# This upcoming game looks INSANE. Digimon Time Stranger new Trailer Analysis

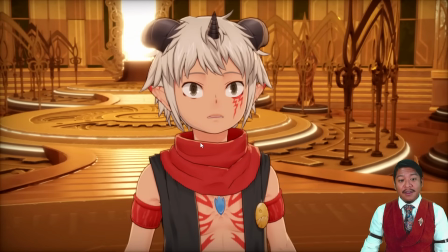8:17 Something that they've done here is they framed the lighting. This is a choice, an artistic choice. You can see the lighting catch the edges of the scarf here.
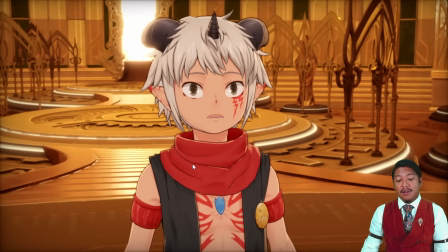8:29 It gives it a sense of depth. This is how it would look if it were hand drawn. And you can see the lighting, the highlights, the rim lighting catching just here. This is it's a big deal.
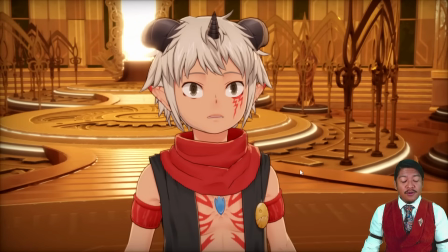8:42 To me, it tells me that these developers are artists who have considered how to convey something using light and shadow, and they're able to confidently and competently use their game engine to convey and express visual ideas and conceptual ideas.
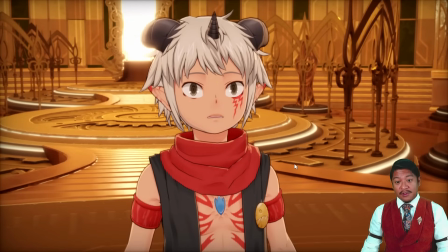8:58 These are strong developers. This game will be good. This game has already made a case for itself that it is made by people who really know what they're doing. And so that it's small details like this that tell me, oh yeah, these developers really know what they're doing.
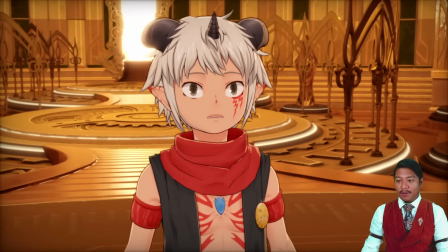9:13 If you look at other games, I'm not going to name names. I don't want to insult anyone's other developers and other games,
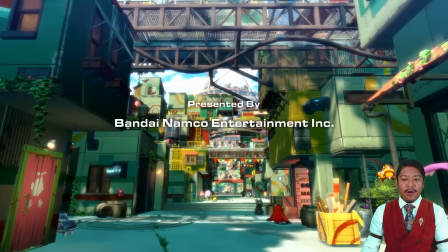9:19 but there are other titles out there where I see a complete lack of that understanding. And to me, I can still enjoy a game, even though I can see the developers just don't have a stronger, deeper understanding.
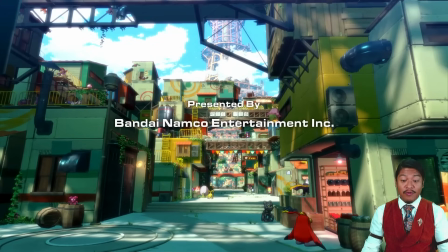9:33 I can still enjoy those games. I'm not going to be overly critical and be a nanny boo-boo naysayer.
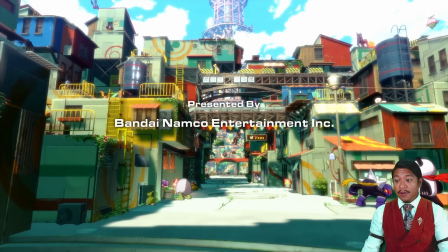9:39 I can still enjoy those games when I see that level of comprehension and competence in a game like this.
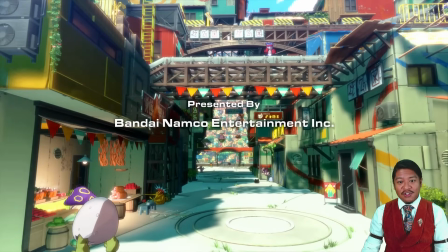9:47 I get fired up. It's so cool to see this. Also, all the windows are modeled.
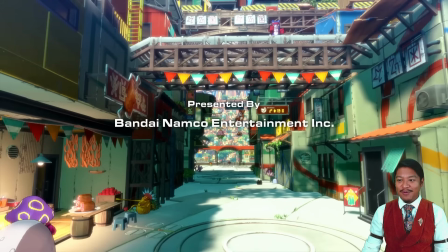9:56 Just saying the windows aren't textures, all the windows are modeled. That's all I'm gonna say. No matter what.
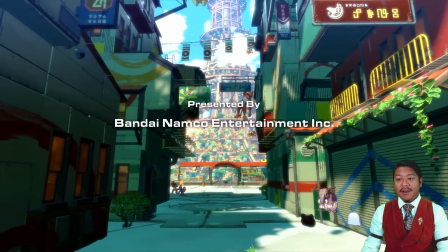10:01 This is so great. I really enjoy the scene. It really has a lived-in feeling. You know, there's imperfections to the textures here. There's grime, there's dirt. The Digimon, these guys are sparring, I think, over here.
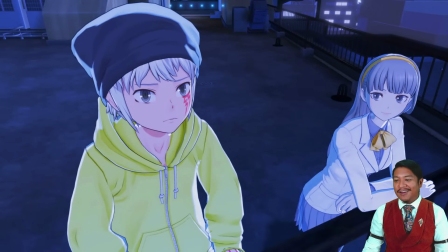10:17 It has a lived-in feeling. Now there is an artistic choice they made here that I really appreciate this.
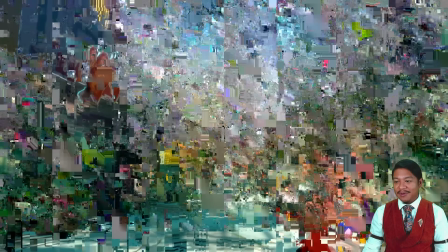10:26 I really like this.
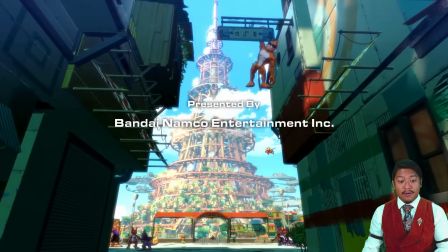10:33 Now, when you are creating art, a visual medium, you are expressing something. You are not literally creating the thing that you are trying to express. You are creating an abstraction of it to share the idea with someone, to express an idea, a thought, a feeling.
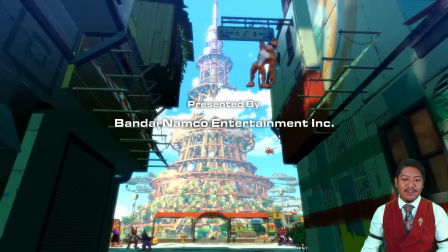10:51 And something that I noticed here, which is just artistically such a cool choice, is they've put clouds in front of the tower. Now, in general, that wouldn't happen. The clouds generally probably wouldn't be that low unless we're really high elevation, you know, and even then that it wouldn't really be like that.
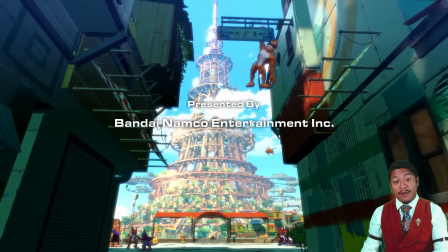11:11 So realistically, that most likely wouldn't happen. It wouldn't look like that. The clouds would be behind the tower, but this is a visual medium. It's a work of art, and they have chosen to put clouds in front of the tower because it makes
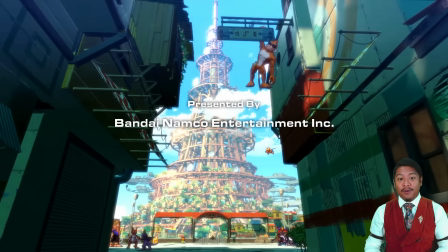11:26 it looks like, and it makes the viewer feel like that tower is higher up than it actually is. You have little wispy clouds here and then thicker clouds obstructing the tower. It makes it feel like the tower goes higher than it actually does. It makes the tower feel bigger, and to me,
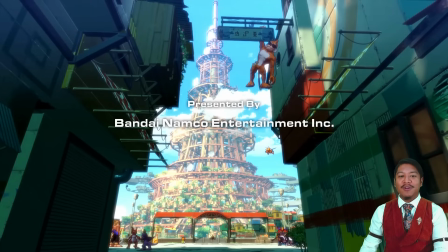11:43 this again tells me these are artists that really know how to express an idea or a feeling.
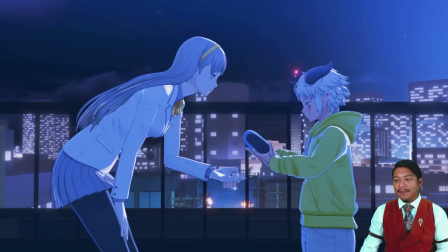11:48 I really like that. Oh, I want to point out that Secret Edamon was hanging out there, just chilling.
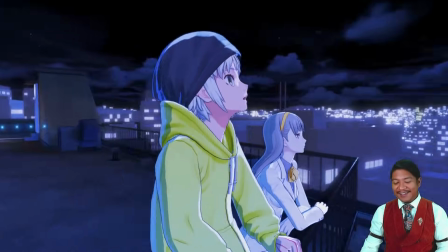11:55 Just there.
After all, that's what we promised back on that starry night in Shin.
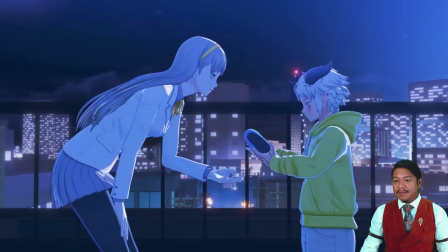12:02 Let's look at.
That's what we promised.
So, this is Aegiomon.
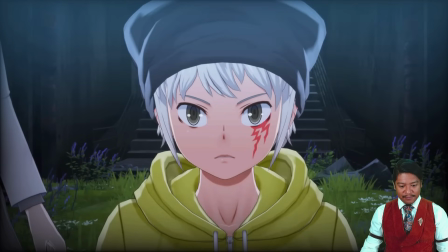12:08 I think he's your guardian.
You were the one. Can wear human clothes.
So Digimon can wear human clothes. So why then do so many Digimon not wear pants when I think it's clear that they do need pants?
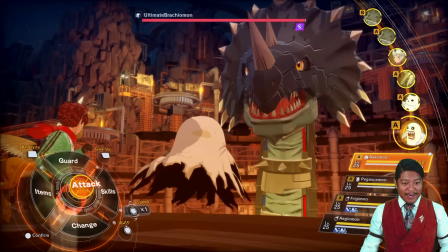12:27 Maybe that's just me. Maybe I'm too conservative. Am I old and out of touch, complaining that more Digimon should have pants? I don't know. I really like this scene here.
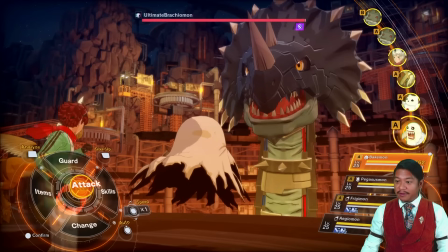12:42 This is what I really appreciate is the scale of the battle, and something that these developers are very good at is selling a sense of scale.
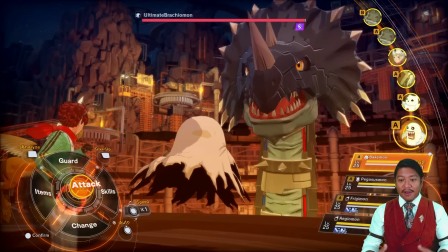12:53 They can make you feel small, and you're engaging with something that's just so much bigger than you that it's intimidating. And something about the Digimon games is that there is a sense of intimidation. It is scary. It is dangerous. It feels dangerous. And this is cool.
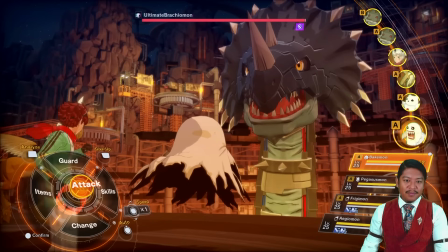13:13 I get the feeling there's people on the development team that actually spend time outside, outdoors. They know what it feels like to be outdoors next to in an environment where you feel small and things around you feel huge. I just adore the composition of the scene here. So let's just go ahead and break this down here.
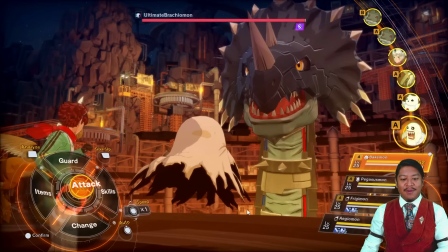13:32 So not only do you have this guy taking up the majority of the scene here, you have a low camera that's sort of looking up towards the enemy here, the ultimate Brachiomon. But I love the composition here. We have this geologic feature here, these rocks.
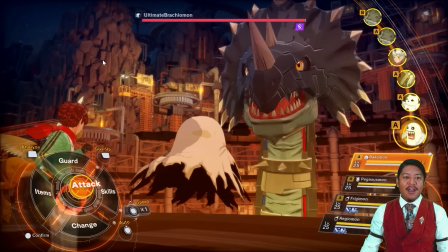13:52 They are this hand-painted look is really nice. So we break up the nature of that with they're round, right? We have this roundness here, and then we have harsh angularity and also textural contrast when it comes to the metallic components here, the scaffolding, the pipe.
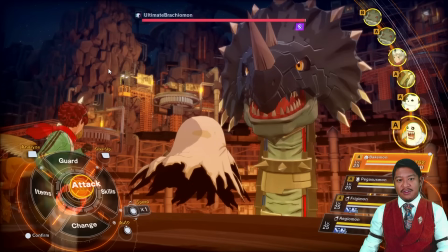14:09 So it's metal on stone, so there's textural dynamic and contrast there. We have this interesting structure, so all of these break up visual lines here. We have visual lines that are all being broken up by other visual elements. We have elements that are moving in and out of the foreground. We have lighting that's used in an interesting way.
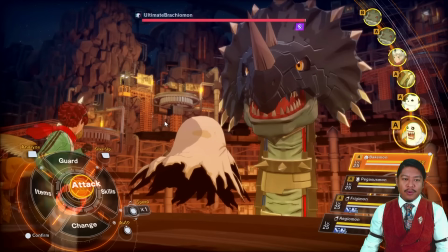14:28 This is shown that whoever composed this absolutely understands how to use light and shadow to express something interesting. We have light sources here that cast shadows on the geometry itself. We have less punchiness and sharpness when it comes to this side of the scene here. You see there's less dynamic,
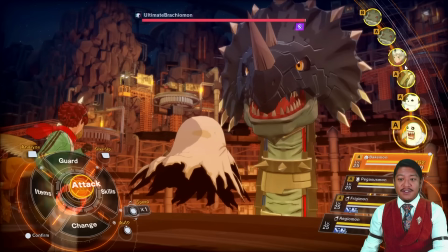14:48 so your eyes are drawn not towards the corners. It's not good to draw your viewer's eyes away from the center. If you have harsh light sources on the corners. You're pulling the viewer's focus away from the center where you want them to look, and it results in very weak, bad flow.
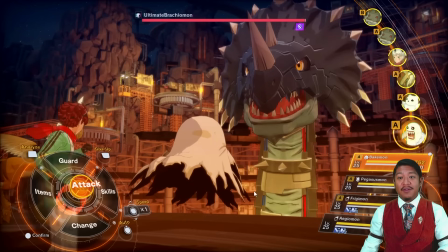15:07 So visually, all of these scenes are so strong. What I really like about this as well is the eye color just sort of matches the lighting, but it's sharp and harsh in a way where you notice it. It's drawn to it. And then you have the cool colors of the dark blue, the stars in the distance, and you can see just a peak of the night sky there.
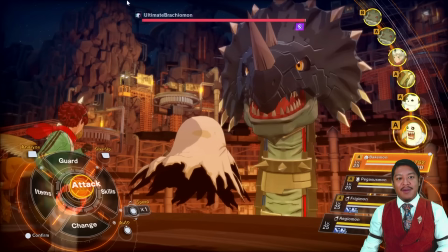15:26 And back here, this is composed so excellently, and I've seen so many scenes from these trailers that where I'm just so impressed by the way. I'm impressed is all I can say. I have the utmost respect for these developers. This is brilliant.
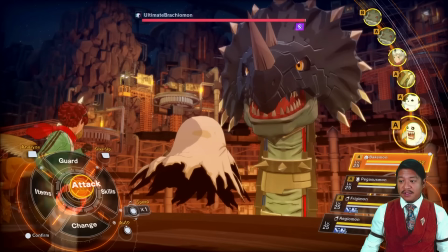15:42 This game is gorgeous. Let's go ahead and step forward a bit.
In the underground below Shinjuku.
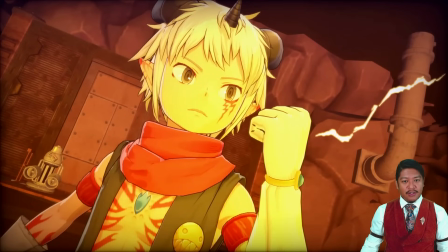15:48 We have a Geomon here.
That wasn't a coincidence.
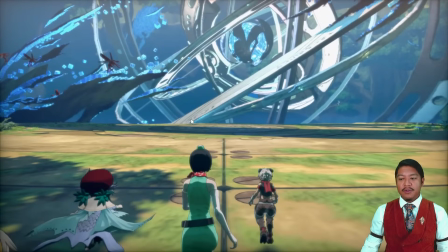15:52 And what I've noticed here are these digital cubes are being pulled toward a ball. It looks like some structures being constructed. They're being pulled towards the ball. If this is your first time visiting Earth, welcome.
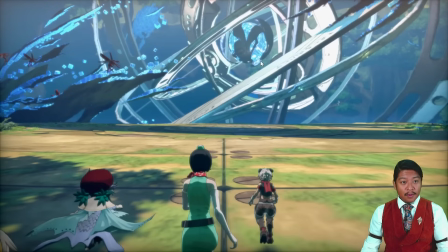16:09 Humans love balls. They're obsessed with them. That's just for your background information here.
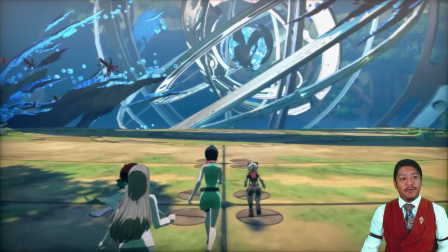16:15 And I do like that the cubes sort of flicker in and out there. Kind of neat. It looks like they're glitching out.
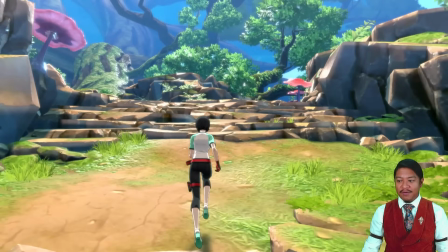16:20 We get to see a little bit more varied environments here. You get to ride on your big friend here.
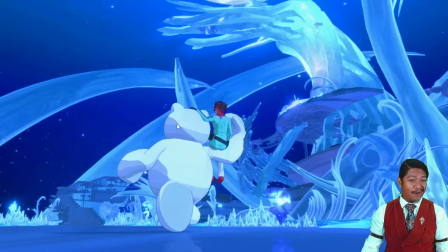16:26 Something I noticed as a developer, I see multiple light sources influencing Frigimon here.